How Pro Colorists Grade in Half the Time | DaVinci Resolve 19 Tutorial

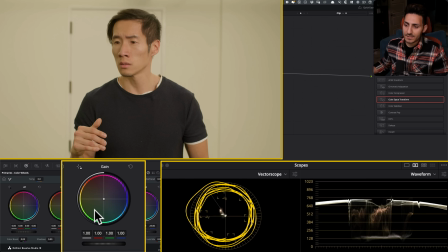[4:06]
So I'm in my gain and I'm basically looking at my vector scope and I just want to grab this and kind of bring it in. Like even something like that. I don't want to overdo it, but even that just takes out the sting from the back. And if I look at my colorized waveform, it's looking pretty clean. Now let's go in that shot and try to do the same exact thing here.
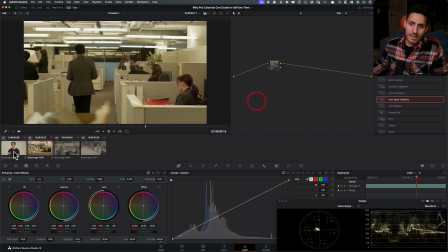[4:25]
So it's pretty simple. I'm going to right click. I mean, we can even just do copy, paste.
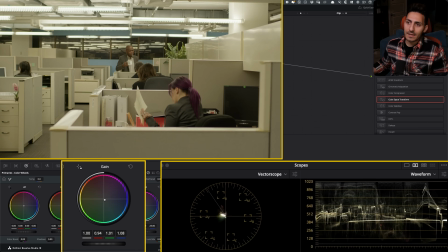[4:31]
So we start there, but I feel like we got to do a little bit more because this is like really clean. This is more on the green side and we can see it in our colorized waveform. So I'm just going to take this and I'm going to keep bringing it here a little bit.
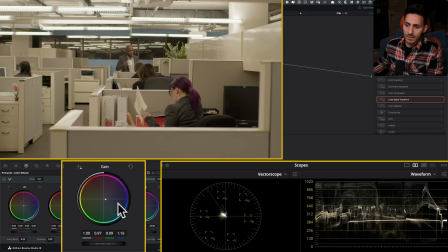[4:44]
And now if I go between the 2, it's starting to look pretty good. And I feel like I'm just looking at right here and then I'm looking at right here.
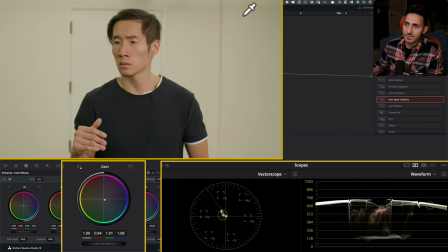[4:51]
And I think this is a much closer match. So this is looking a lot better.
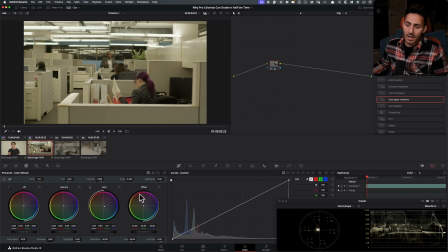[4:56]
And then one thing that I want to do with this shot I feel like the exposure can come up a little bit.
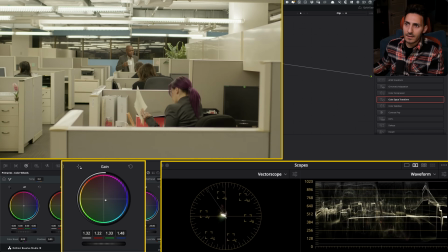[5:02]
So I'm just going to go in my linear gain and I'm going to raise it up a little bit. And I'm going to go between these two.
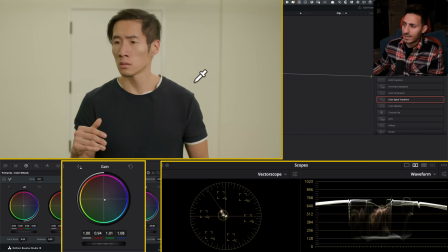[5:08]
And they are starting to look pretty good. They're starting to look pretty good.
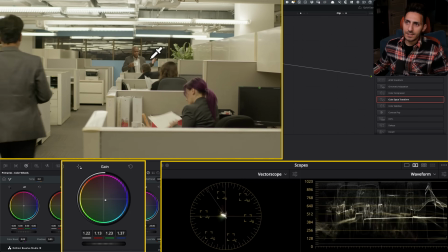[5:13]
Like if I just play it from here to this shot, it's looking really, really good.
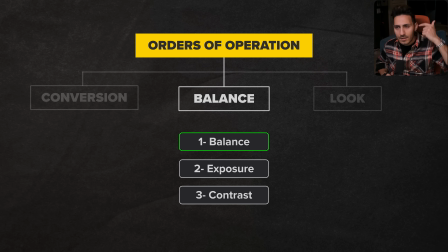[5:17]
So our balancing is done. Our exposure is done. Our contrast is looking pretty good.
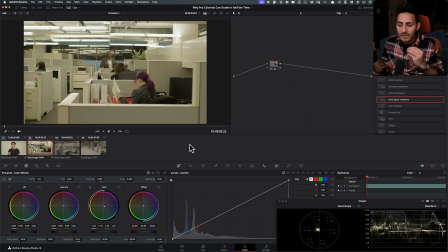[5:23]
But sometimes contrast will reveal itself after you start creating a look. So now we're stepping into that part, okay? And that's why, guys, in order in which you go and attack all of this when it comes to color grading,
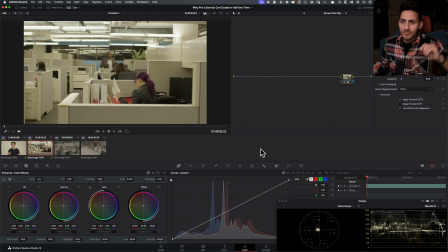[5:37]
setting up a proper workflow is so important, because look how easy it is when you go bam,
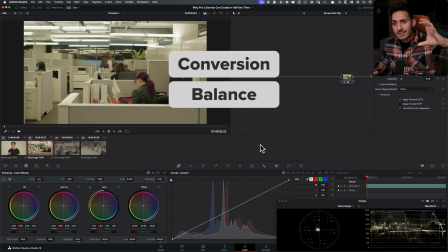[5:43]
bam, bam. Conversion, balance, then we are going into our look.
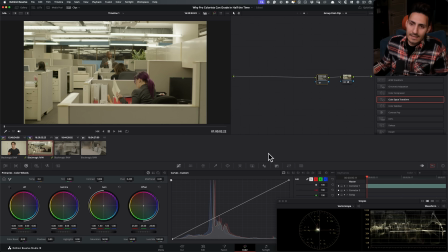[5:49]
So what's happening here is that the client wants a monochromatic, warm look.
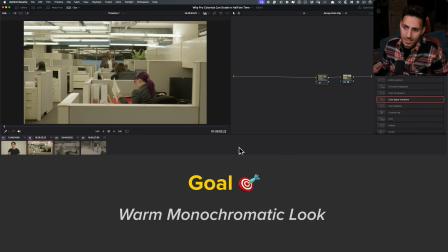[5:55]
So we have to take the entire image into that world, into that quadrant.
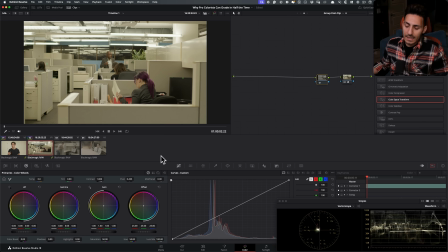[5:59]
And the way that I'm going to do that is by using our offset. So I'm just going to use my offset. Now, why am I using this offset and not linear offset or whatever? It's because I actually want to inject some color on my low end,
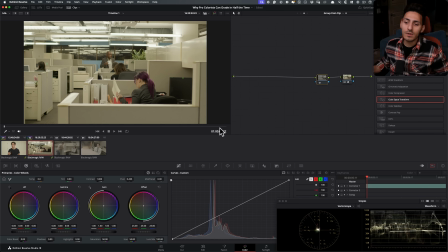[6:14]
so then the entire image moves into that world, and then I'm going to selectively pull that back. So you're going to see what I'm talking about. So let's go in our offset and add that warmth.
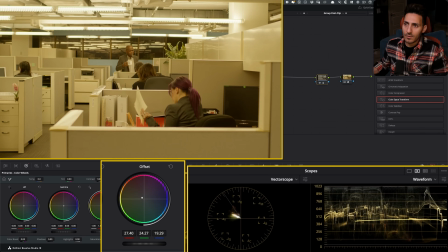[6:24]
So let's go kind of crazy to like how far we want to go, to like something like this. And if I do before and after, I mean, this is pretty crazy.
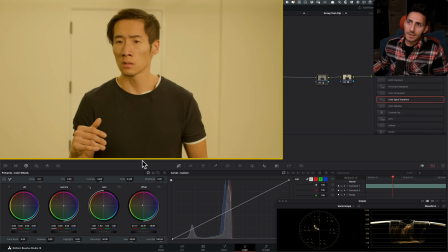[6:35]
And the reason why we're applying it in our post group clip, because we want these changes to come through on all of our shots.
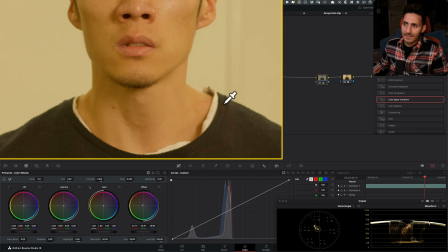[6:42]
And I kind of like how it just gets in there too, like in our shadows.
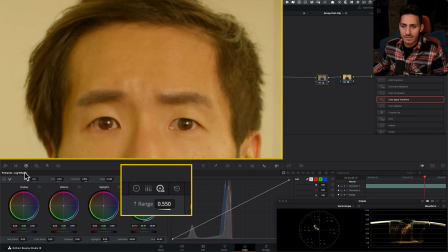[6:48]
But now at this point, what I want to do is I want to go in my log wheels right here, and I want to kind of pull that red out just a little bit,
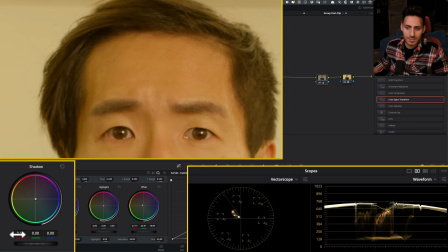[6:56]
because I feel like it's getting a bit much. And the way I'm going to do that is in my shadows, like literally in my reds, I'm going to pull that back a little bit, not too much. I'm going to then add a little bit more blue in here, so you're seeing what we're doing.
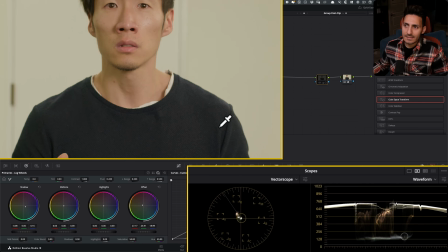[7:11]
And that started to look pretty stylized, because like we're getting this very interesting color in the shirt.
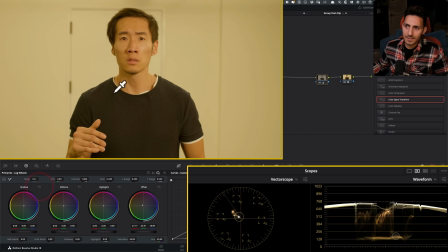[7:19]
And if I do before and like look at the shirt right here, and then if I do after, you see how we're creating this sort of separation, which looks so freaking choice, so good.
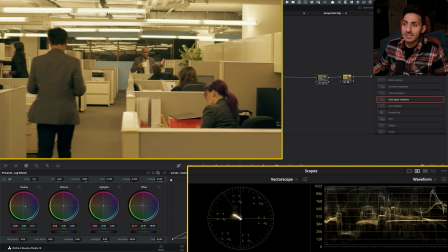[7:28]
Like I'm just loving it. I'm actually getting excited. And it just opens up the entire image and makes it so dynamic.
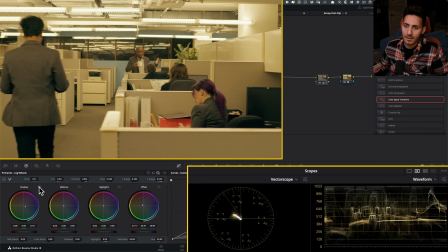[7:34]
So again, if I do before, just keep your eyes right here. And you see all this, and then after.
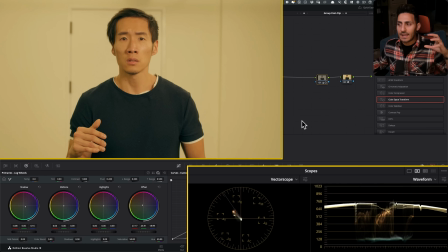[7:39]
But then we're not hitting you in the face with like complementary colors. We're not necessarily doing that.
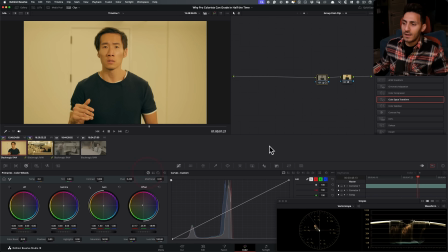[7:45]
And at this point, we can take advantage of DaVinci Resolve's latest features by using color slice. So what I can do here is something like where I can just go, all right, let's start with our greens.
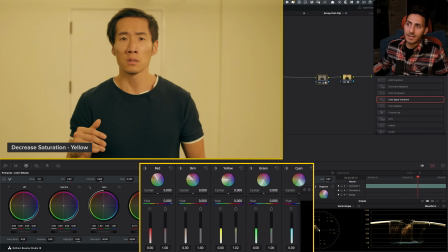[7:57]
And what if I couldn't just like take the saturation of our yellows, actually, my bad, and we pull it back a little bit and we do something like that. So then the effect is very subtle. What if we try to do the same thing with the skin tones too and just kind of dial it back a little bit, not too much. And we create this really classy look.